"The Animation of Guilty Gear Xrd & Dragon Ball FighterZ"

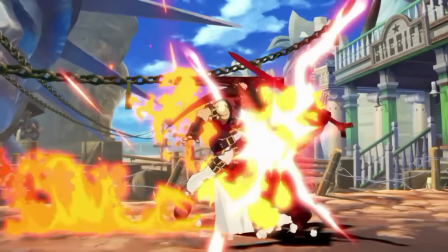[3:59]
And so, Arc System Works set out to tackle the challenge of building a 2.5D fighter
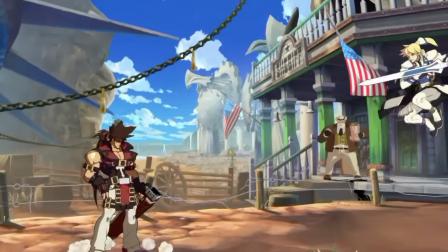[4:05]
with 3D character models while still retaining the look of the series' sprite-based origins,
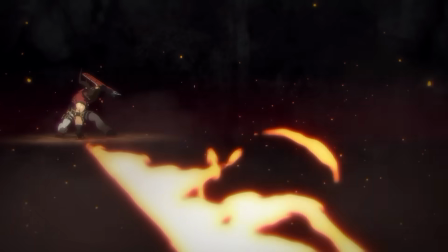[4:11]
which meant they were going to have to figure out how to make 3D anime look right.
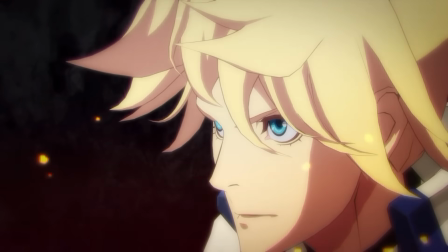[4:16]
Fortunately, ArcSys had some big advantages going into this project. First, they had a lot of 2D experience.
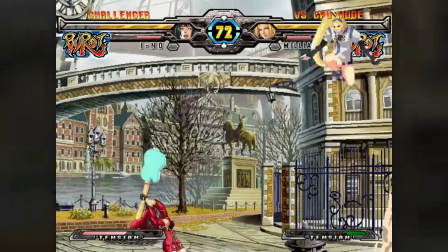[4:23]
Their teams had been producing 2D anime fighters for years. They were intimately familiar with the visual style that they now needed to recreate.
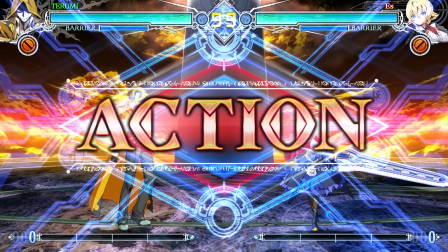[4:31]
And second, their team had actually been using 3D tools as part of their pixel animation pipeline for a long time.
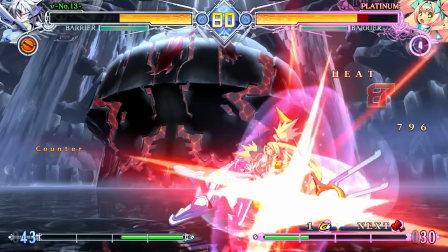[4:38]
Every pixel art character in BlazBlue began life as a 3D model.
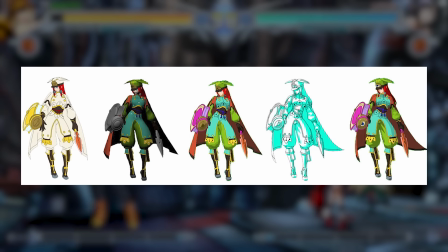[4:43]
In order to streamline their pixel animation workflow, each character was sculpted and posed in 3D first to lay a foundation,
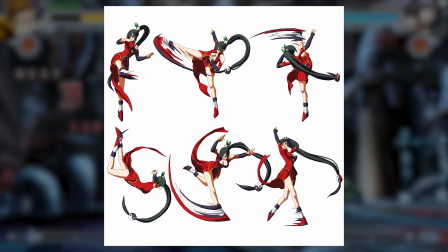[4:51]
and then the pixel artists would use that posed model as reference, which not only sped up the entire animation process,
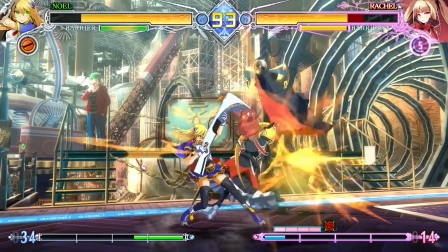[4:57]
but also ensured more stylistic consistency across all the artists on the project.
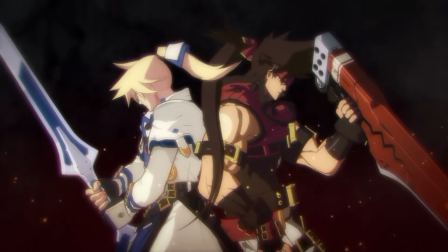[5:02]
So ArcSys had both the experience and the tools they needed to make this work.
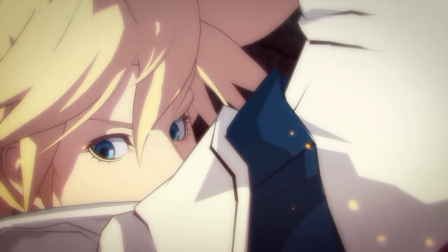[5:06]
All that remained was figuring out the how.
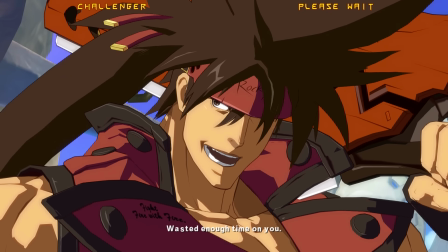[5:10]
The first step was getting the fundamental look of an anime character right, which they achieved through a combination of character model design,
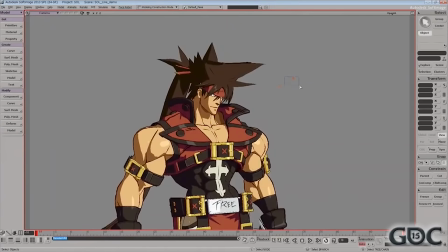[5:18]
some really clever texture mapping techniques, and some impressive custom cell shaders designed to replicate the look of traditional anime character shading.
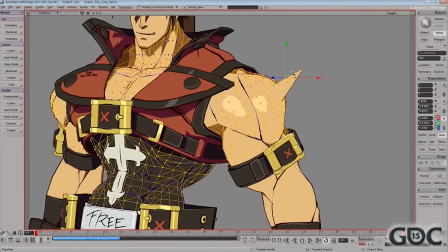[5:26]
Most importantly, the application of this shading effect was highly customizable.
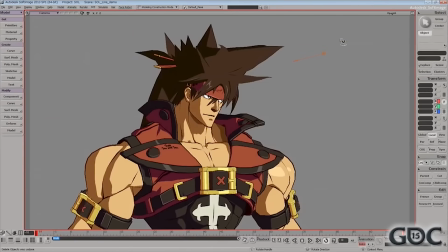[5:31]
The team's character artists could endlessly tweak and finesse how light and shadows fell across each character's unique features.
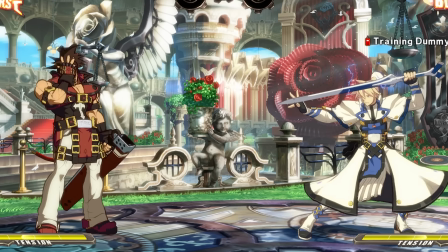[5:38]
What's more, each character got their own independent custom lighting.
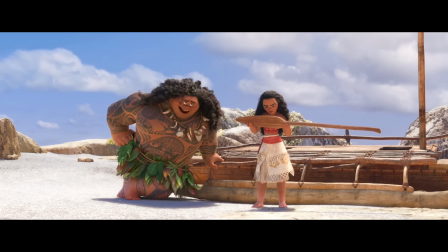[5:42]
See, in most forms of 3D animation,
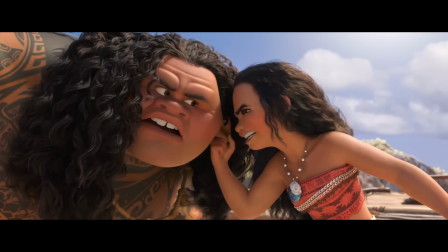[5:45]
you often want to make it look like your light sources are affecting every character or object in the environment similarly.
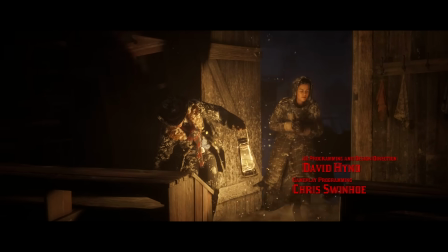[5:52]
It helps to sell the fact that everything in the scene is inhabiting that same 3D space.
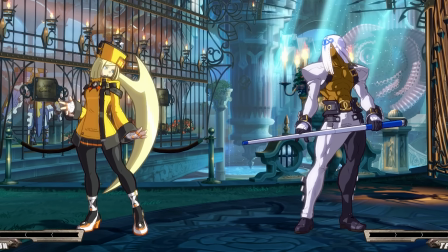[5:57]
But in Guilty Gear Xrd, every character has their own individual light sources which affect their body and nothing else in the scene.
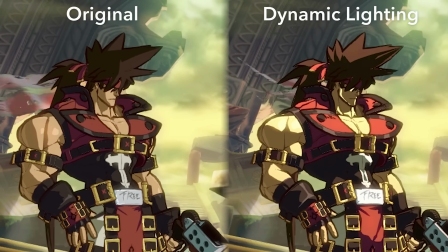[6:06]
Later versions of the game would add the option for more dynamic, scene-based lighting,
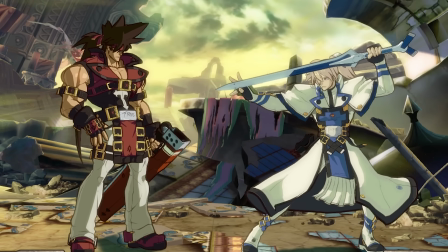[6:10]
but this original approach to the problem was really clever because it mimics the way those classic 2D sprites would have originally been colored,
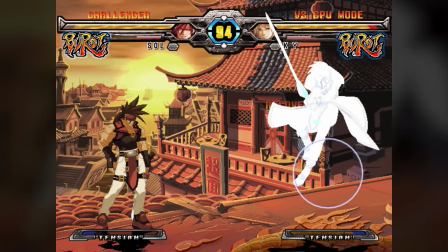[6:18]
with each character having their own shading hand-drawn in and no ability to change that shading based on the character's environment.
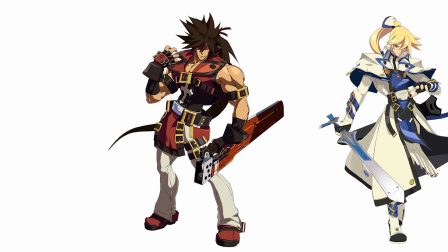[6:25]
So now they had the characters looking right, but there was still the remaining problem of getting them to look right in motion.
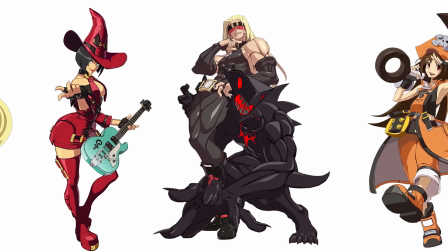[6:32]
And that's arguably an even bigger challenge because anime has a very distinct animation style.
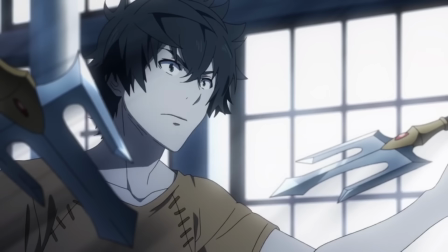[6:38]
See, anime's unique look is a byproduct of its production limitations.
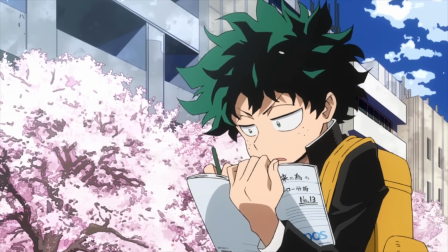[6:43]
Animating any television series is a challenge because you've got to produce an entire season of TV on a fraction of the budget that most animated films get.
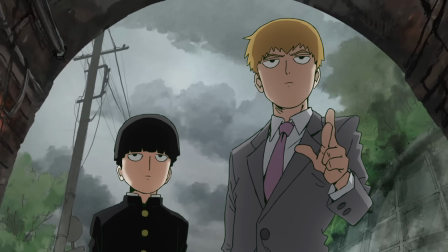[6:52]
That is a daunting problem, and the approach that TV animation studios around the world have developed to solve that problem is limited animation.
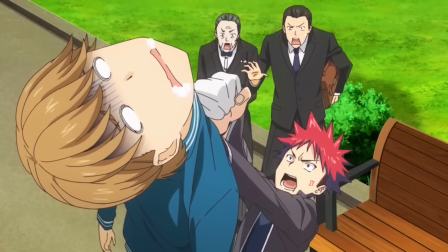[7:01]
Limited animation is a technique, or really a huge collection of techniques, that TV animation studios have been honing for decades.
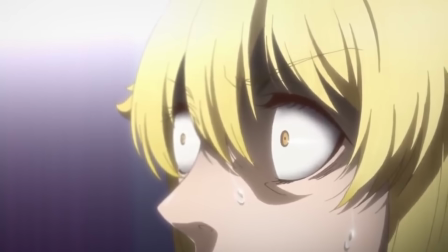[7:09]
The goal of limited animation is maximum efficiency, to find as many cost-saving and corner-cutting measures as possible while
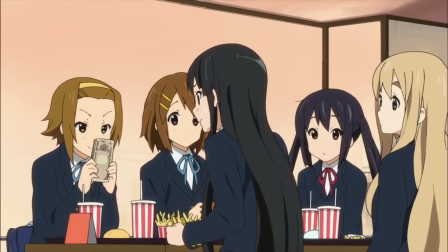[7:18]
sacrificing as little visual fidelity as you realistically can, all in order to get the most bang from your limited buck.
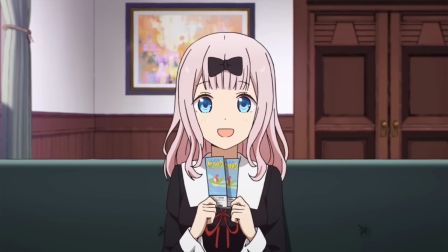[7:25]
This is why you so frequently see anime characters hold on a single drawing for as long as possible.
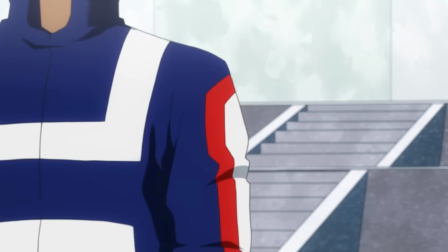[7:31]
It's all about animating performance and actions using as few drawings per second as you possibly can,
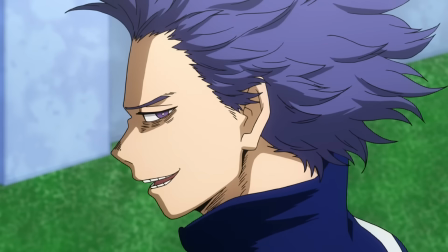[7:37]
while still making sure that you're doing enough drawings to adequately sell those actions.
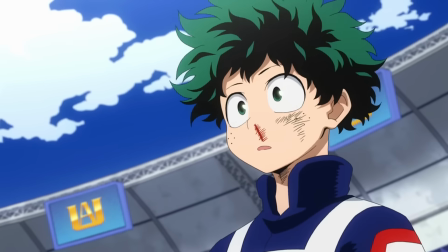[7:42]
How few drawings can you get away with?
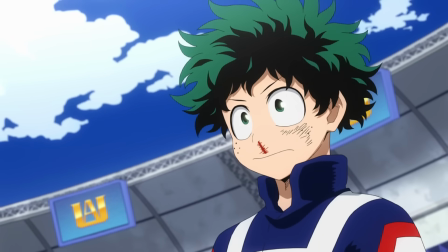[7:45]
And if you have to create additional drawings to make something look right, can you get away with only redrawing specific parts of the character?
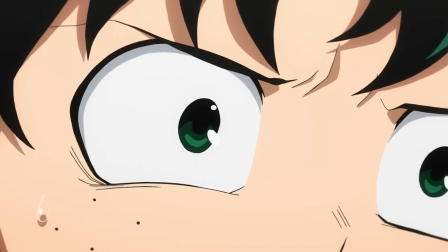[7:52]
Maybe just their mouth? Their eyes? Their hair or clothing?
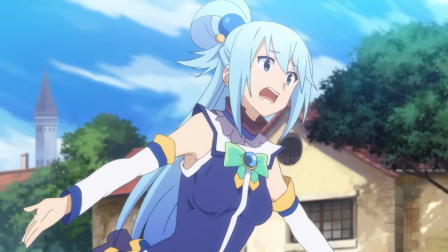[7:56]
Sure, you can make this action look great with 10 drawings, but can you make it look great using just 8 of them? How about 6? Awesome, we can only afford 3, so good luck!